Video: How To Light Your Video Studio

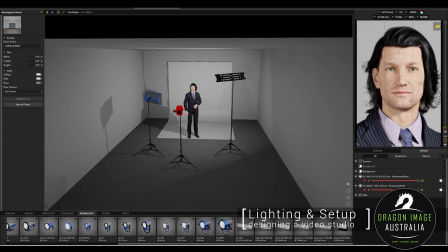245s
And you can just see that kind of shadowing and that beautiful kind of shading across there.
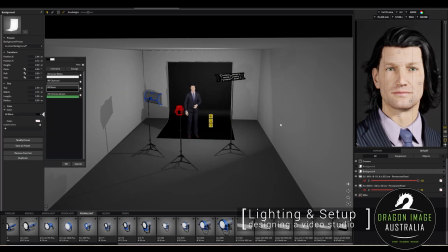251s
If this background was a black background, one of the things you'd notice straight away is that his black hair is going to start to get lost in that. Whereas normally what we would do there is add a third light source.
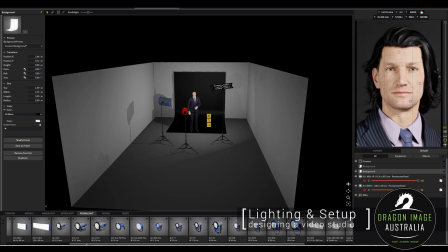264s
So this again is very basic kind of photographic-esque kind of setup. With that being said, I might just go over to my photographic equipment just so I can grab a light source that imitates that.
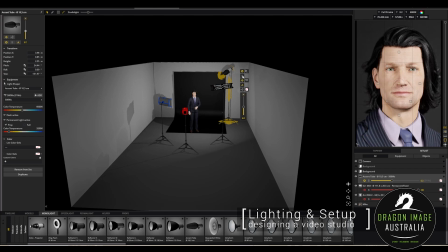278s
So here we go. So what this light is doing, and let me just switch that off, there is this light source
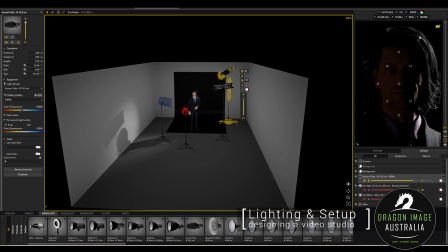286s
is helping create those highlights.
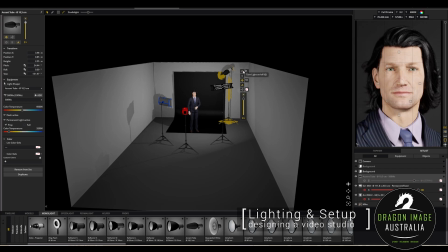289s
So if we turn that off now, you kind of see on the hair, which really helps separate him from the subject. Okay, So this is normally how you would do a piece to camera.
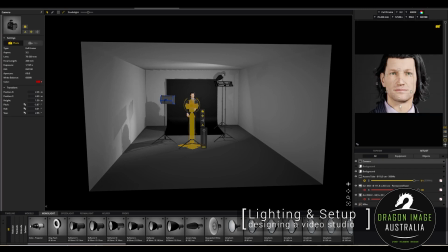301s
So if we were doing, for instance, if this was a video shoot and Mike here is doing a presentation for a group, this is how we would probably light him. If we turn off this, let's go back to our white background.
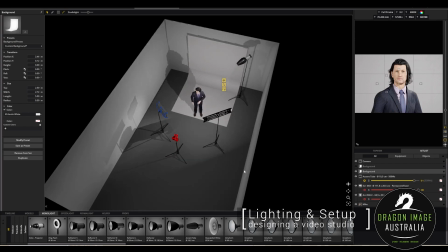316s
One of the things you'll notice straight away is that the white background isn't quite white.
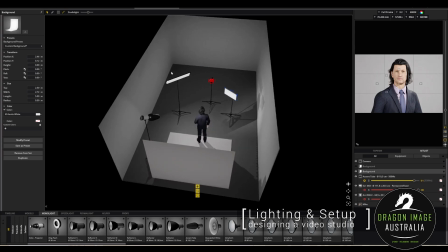320s
The reason for this is that the light that is hitting the subject is further away from the background than it is the subject.
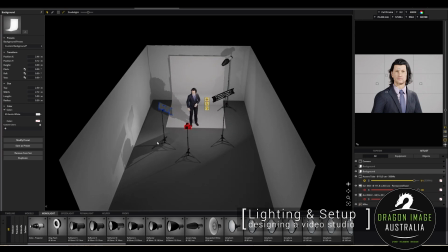328s
So if the subject is properly exposed, it means that the background will be underexposed. This is a fairly predictable fall off, and normally to accommodate this, we just add more lights for the background.
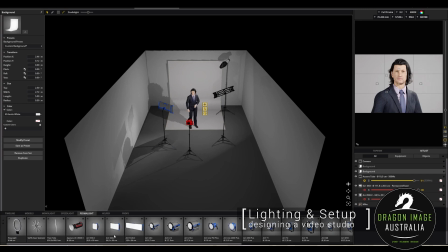340s
So there's a couple of ways to do this. If this was a proper kind of studio build, we'd have that as 5 meters wide.
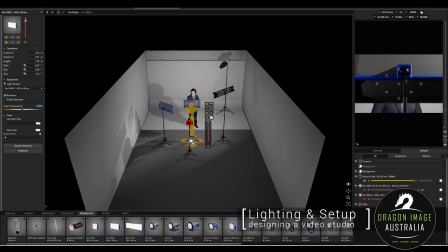350s
And what we would do is we would start introducing lights.
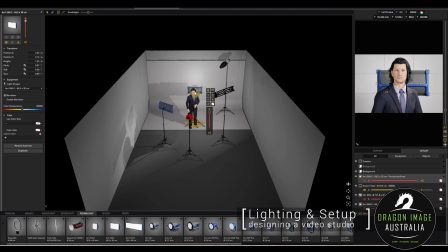355s
Sorry, let me grab that. Lights specifically for the background.
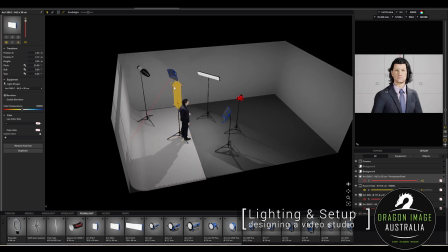361s
So we have that there. Lift this up out of the way. Turn that off.
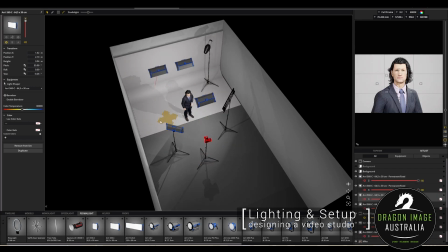367s
Duplicate, duplicate, duplicate. And now we can start to light that background.
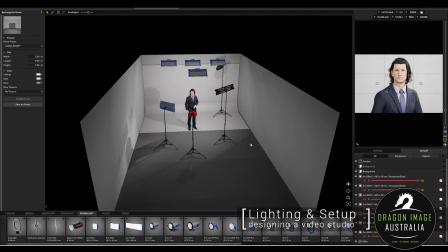376s
The importance for this is that when you light a
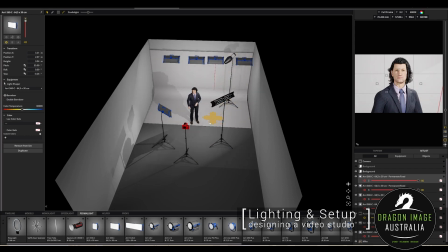382s
background, it means you don't have to worry about it when you're lighting the subject. Whereas if this,
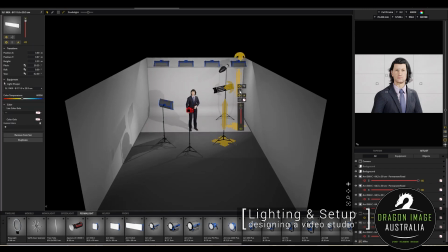393s
for instance, if we didn't have lights in the background, what would happen is when we go like this, you'll see that background's gone that kind of gray color.
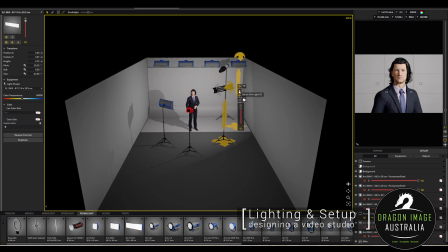400s
And you might want that, don't get me wrong, it's definitely one of the more appealing tonal grays.
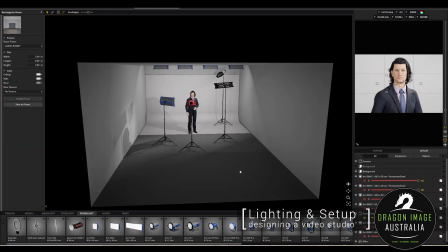407s
But if you want that high key kind of white background,
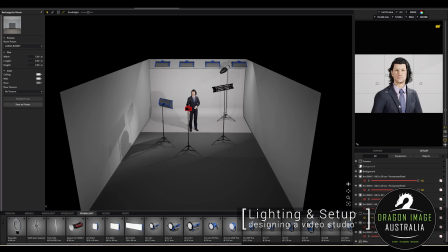411s
and the reason that you might have a high key white background is you might want, for instance, to be doing picture in picture. And so you can have, let me just turn off this light stand. You can see here now we've got that empty space on the side there where Mike could be doing a PowerPoint presentation,
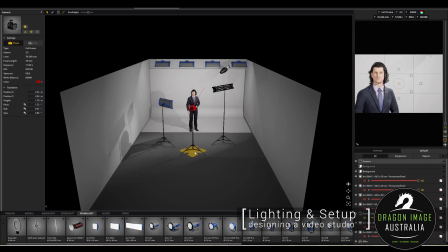429s
could be talking about changes in the market. He could be doing all sorts of things. He's a white collar kind of guy, so he could be having specs and all that kind of stuff up here, which is quite handy. If you wanted to as well, if this was a green background,
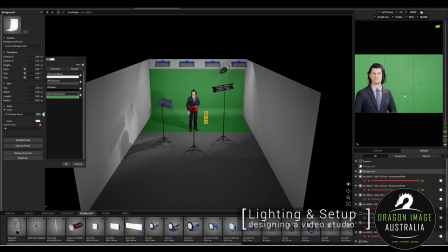446s
you could be doing chroma key stuff where you're removing the background completely and again having that picture-in-picture type of look. So again, fairly basic kind of setup. What tends to happen a lot of the builds lately is that these lights here that are in front of Mike, lighting up Mike,
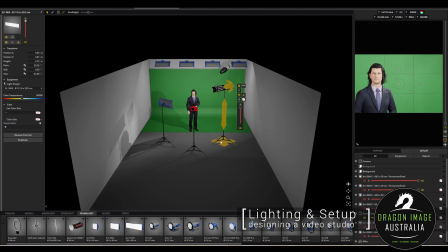466s
also need to be ceiling mounted. And the reason for this is that we're dealing with companies that don't want to have any floor stands, they don't want to have any of that type of stuff. And so these get mounted to the ceiling, which increases their overall height and then increases that level of shadow.
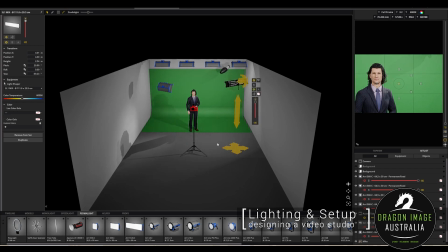482s
To counteract this, you can move the lights further away and more to the side, which changes the angle at which they hit the subject. So as they get closer, the angle gets more aggressive, and as they get further away, the angle becomes less aggressive.
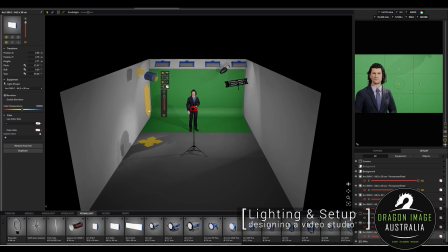494s
And so that allows you to lift up the light source to counteract that. Because we've lit the background in regards to this green screen, the green is a lot flatter than it would be normally. But again, finding a balance between those things is fairly important.
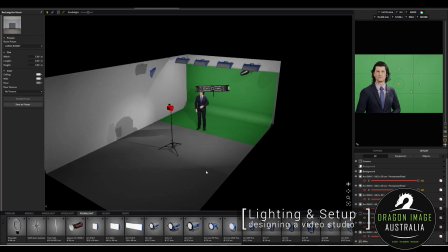510s
And so that's just a basic ceiling mounted setup for lighting Mike.
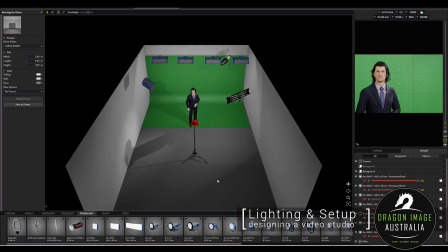517s
You could also incorporate additional light sources. This is a fairly fixed setup where Mike is the individual being lit by this snoot, as well as being lit by the two front lights. But let's just say you were doing an interview.
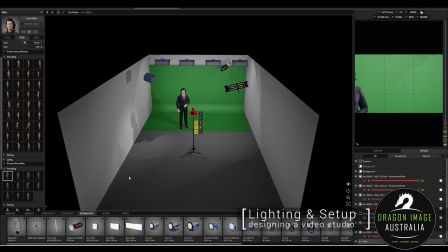529s
If you were doing an interview where you've got two people kind of together, let's get a second helper.
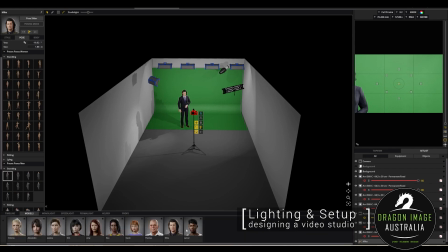536s
It's models. Here we go. Let's get Neil. Let's get you. Yeah, it's fine. Some facial hair. Get you in a pose. Yep.
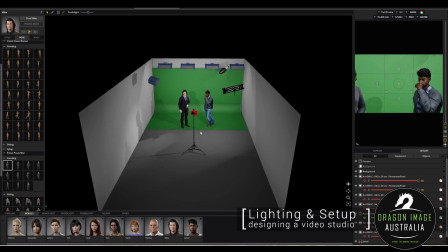556s
Say we were recording both these people together. Let's make sure Mike isn't always. Then what you'd find is you'd have to kind of start incorporating additional lights,
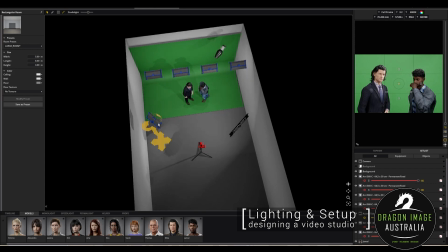573s
since they can create shadows and cross kind of lighting.
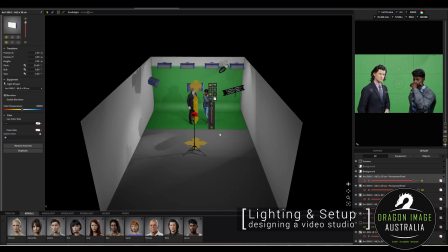578s
So we'd add a third light right in the center there. I'll drop this down a little bit to kind of help light both of them more evenly from the front.
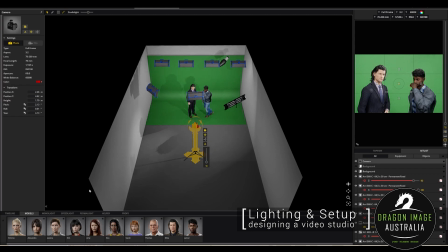587s
In regards to camera positions, we would start incorporating additional kind of cameras. So you might have a camera here and a camera here.
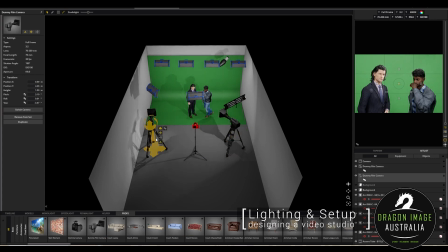597s
And we'll just put there.
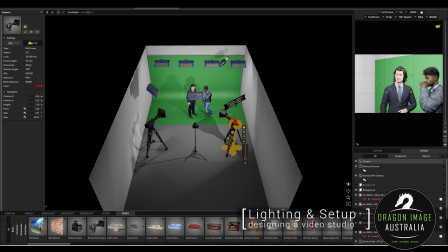601s
And so if we switch to these cameras now, you can see Mike in close-up. There we go. And we'll just do the other one. And over here. So one of the things you'll notice kind of straight away is that
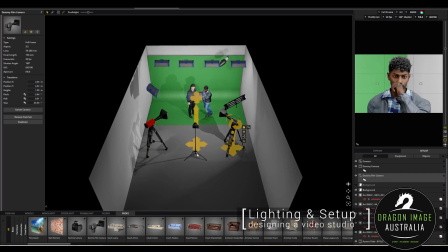622s
we've got two close-up cameras, one for each subject, and then one in the middle, which is giving us that kind of wide shot.
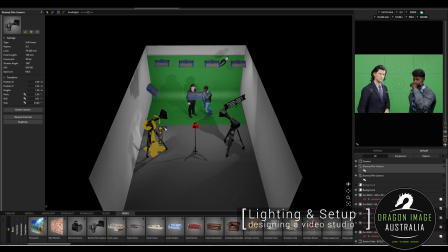627s
But with these shots here, what's happening is we're getting this
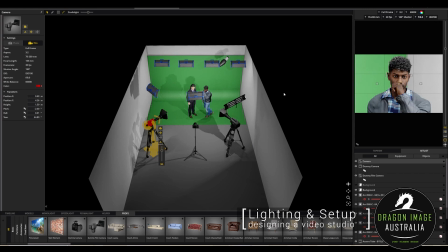634s
white wall in because the background's only 5 meters wide. The only way to get around that is to kind of bring that a little bit more centered, but then you lose some of that kind of that look. So if we kind of bring that around here, and now we switch this one, you'll see it's that thing there.
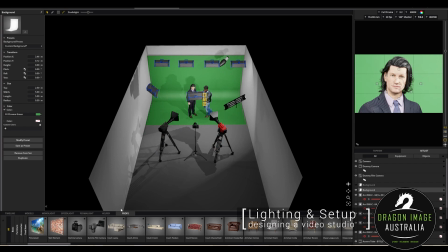653s
The other option is, and this is what tends to be happening a lot more lately, is that we'll go for a full cyc.
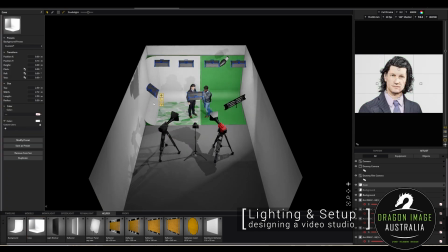661s
So a full cyc is basically just a green cyclorama.
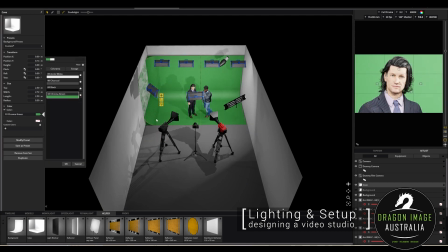667s
This doesn't have that issue of
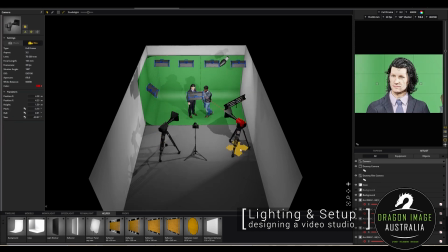671s
so if we go back to that camera there, so now we can kind of bring that around and you can start to get that lighting. One of the things you did notice as we kind of come more further, wrong one, as we kind of bring this further around, you'll see that there's a little bit of shine.
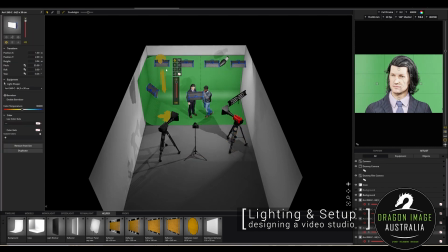687s
There's very little you can do to obviously to affect that. We can start manipulating the lights that are ceiling mounted a bit more in order to get that kind of a bit more even.
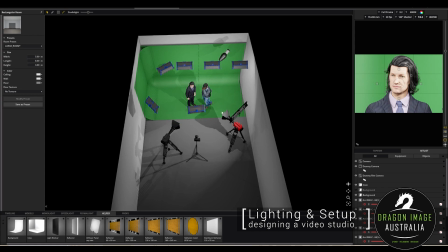697s
But now you can have the appearance of a much larger studio without it actually being a large studio. And you could do the same on the opposite side. You could have the same kind of curve. So let's just duplicate this, rotate it, and let's go 90.
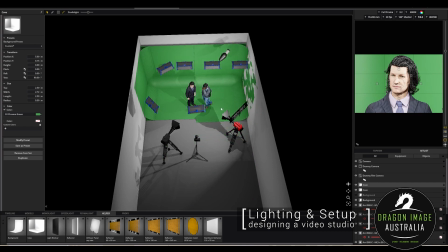716s
Put that in the position. Bring it off the wall a bit. There we go. Bring that up. So now
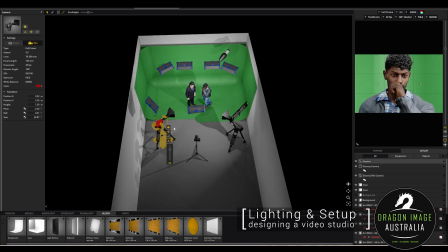730s
we can get those more aggressive angles and still maintain that green background.